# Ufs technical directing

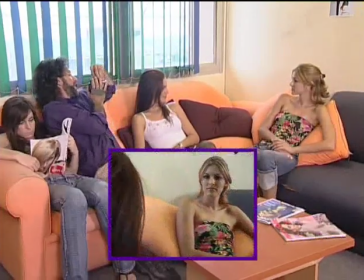[16:42]
Now, we had a little piece of head in the side, and what we're matching is the closeness of the camera, and you measure it, right?
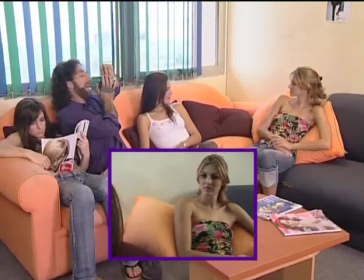[16:50]
You match the eyeline angle, and I'm about to show you what the eyeline angle is.
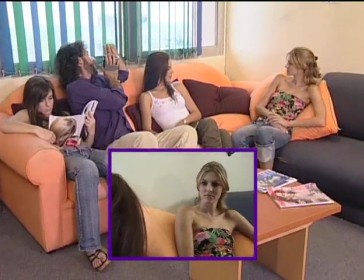[16:56]
You match the relative position in frame, and that is close as it can get.
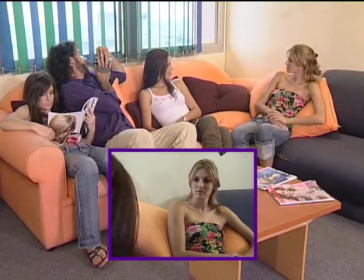[17:04]
I think you'll agree. Like that. And let's run the scene and action.
Hello. Hi, should we go somewhere? We can go to the zoo. Okay, cool, let's go.
Cut. Good. And now we move on to something called the eyeline angle. Right. And what essentially that is the angle between the camera,
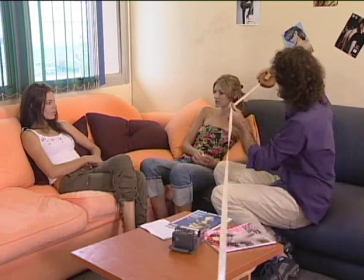[17:27]
the actress or actor, and what they're looking at.
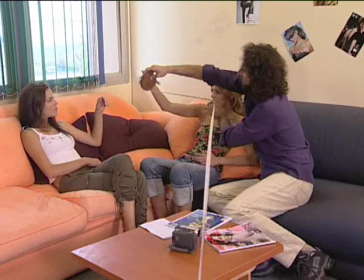[17:32]
In this case, you're looking at a very 90-degree kind of angle.
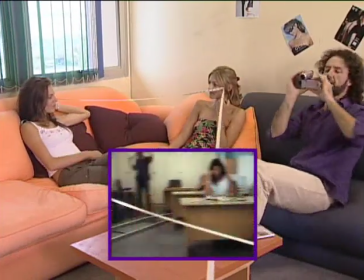[17:39]
Not so. From the camera through to the actress and what she's looking at.
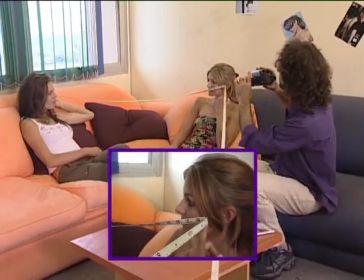[17:46]
And that's a very profile shot, not very nice. So if we were to reduce the eyeline angle, we would land up coming this way around.
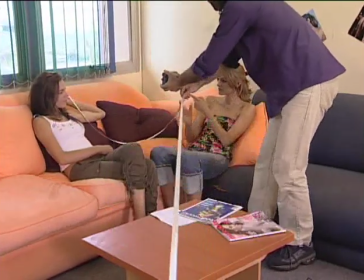[17:55]
Keep on looking at her. And then the eyeline angle, I'll keep on holding that to your forehead, right?
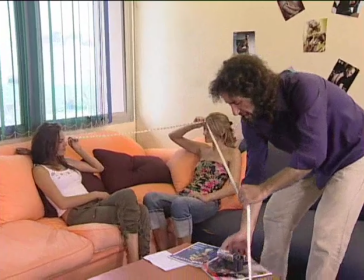[18:02]
If you wanted to change your eyeline angle, this is what you do.
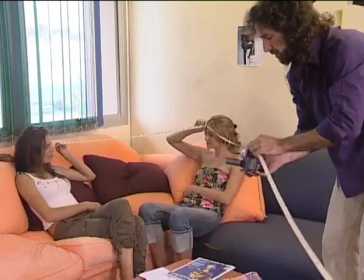[18:10]
To a more intimate shot, instead of profile,
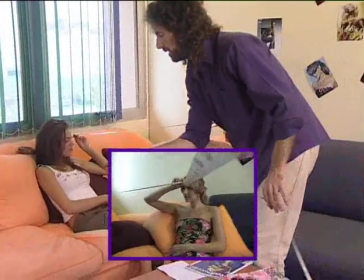[18:16]
you'd come round here like that and close that angle.
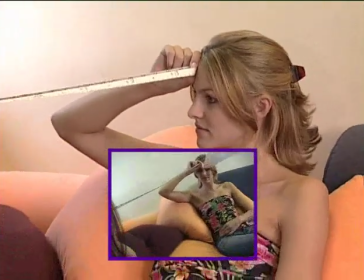[18:22]
And there you can see the shots becoming more intimate and more personal.
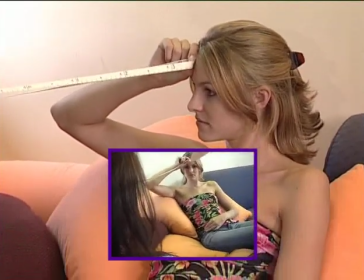[18:27]
You can see a person's thoughts and face and in their eyes, and that's so important for a personal performance.
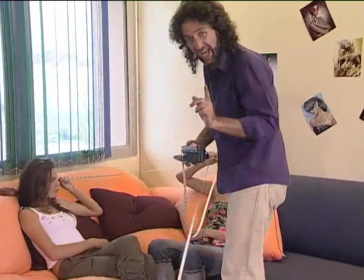[18:34]
Okay, so that's the eyeline angle, and it's also what you match.
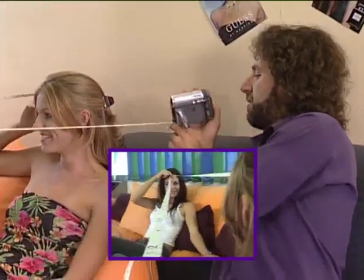[18:39]
Now, this angle here, in terms of a matching reciprocal, is approximately what, 20, you think?
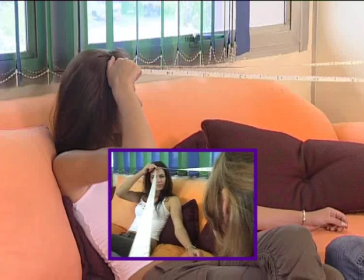[18:48]
25 degrees? Okay, gives for a nice look at her, gives for a nice angle.
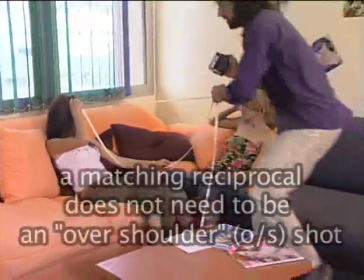[18:54]
That eyeline angle needs to be matched when you come here. Swap the thing.
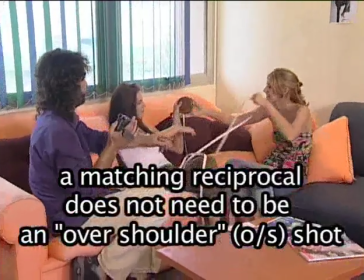[19:00]
Just swap it. However you want to do it. That angle, right.
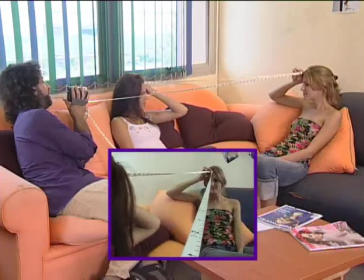[19:06]
Needs to be matched in order to get a proper matching reciprocal.
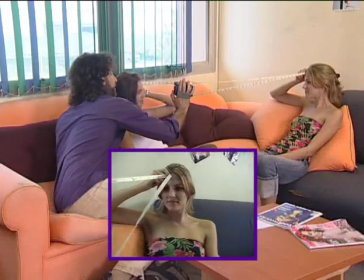[19:10]
As well as, just to recap, the distance from the subject, the relative position of people in frame.
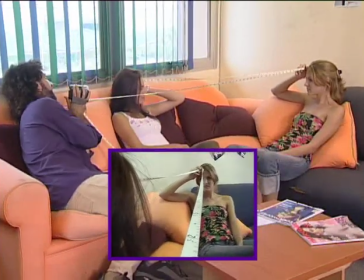[19:19]
Get the same eye line angle. Get the same, now we look a little bit wider.
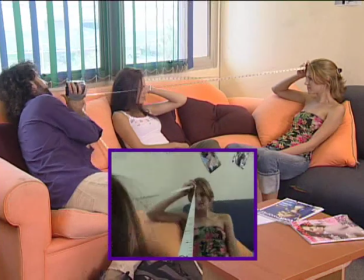[19:24]
Aha, that's probably more like it to our previous one. The height of the camera important, the continuity of the lighting, and all of that.
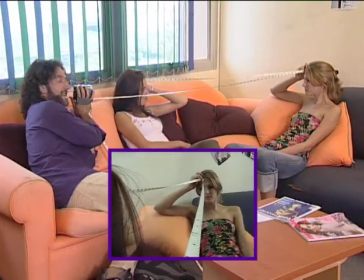[19:33]
Now, here's something that many directors do not understand. Let us imagine we needed this shot now on the matching reciprocal.
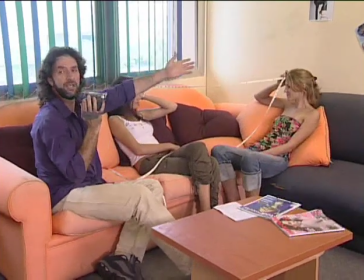[19:41]
The background over there is, unfortunately, completely wrong.
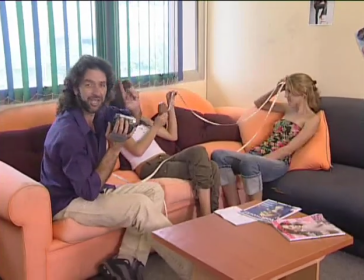[19:47]
I'm going to show you a little trick called cheating the background. Right.
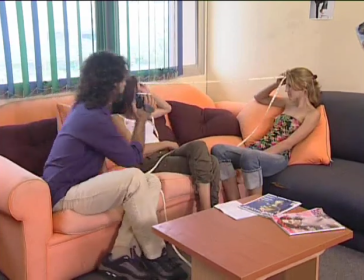[19:52]
And what we do is you take the setup that you want,
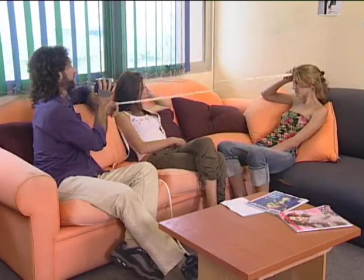[19:58]
you measure the angles as we've done it, and the distances, and you set this same shot up.
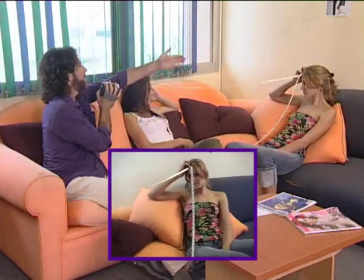[20:07]
this exact same shot up somewhere else. So that angle over there, we take that scene and we find ourselves another background.
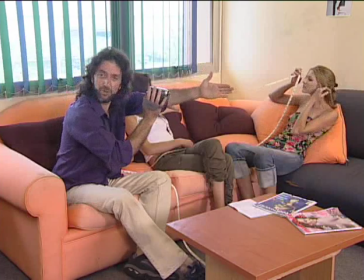[20:15]
And it can be anywhere in the world. You can get a scene to cut where two people look like they're talking to each other and they aren't even in the same country.
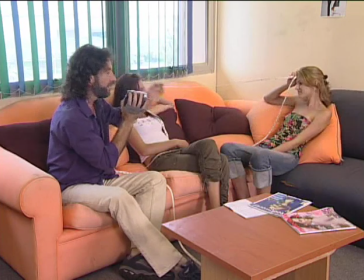[20:22]
If you just get these parameters right. Okay, guys, sorry about that.
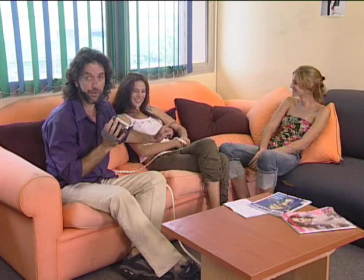[20:27]
That was eyeline angle. Never forget it. Cheating the background.
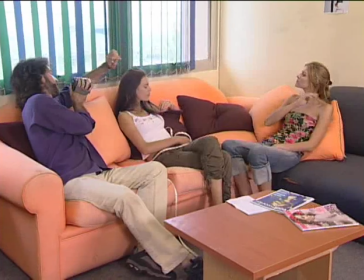[20:31]
Now, our background at present for that matching reciprocal, that reverse is not suitable.
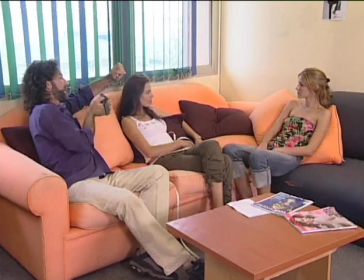[20:37]
What we're going to say is, cut on this camera, go a bit further over there.
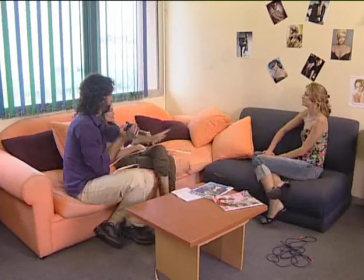[20:42]
Okay, right. You maintain you need to go closer there to keep that same angle.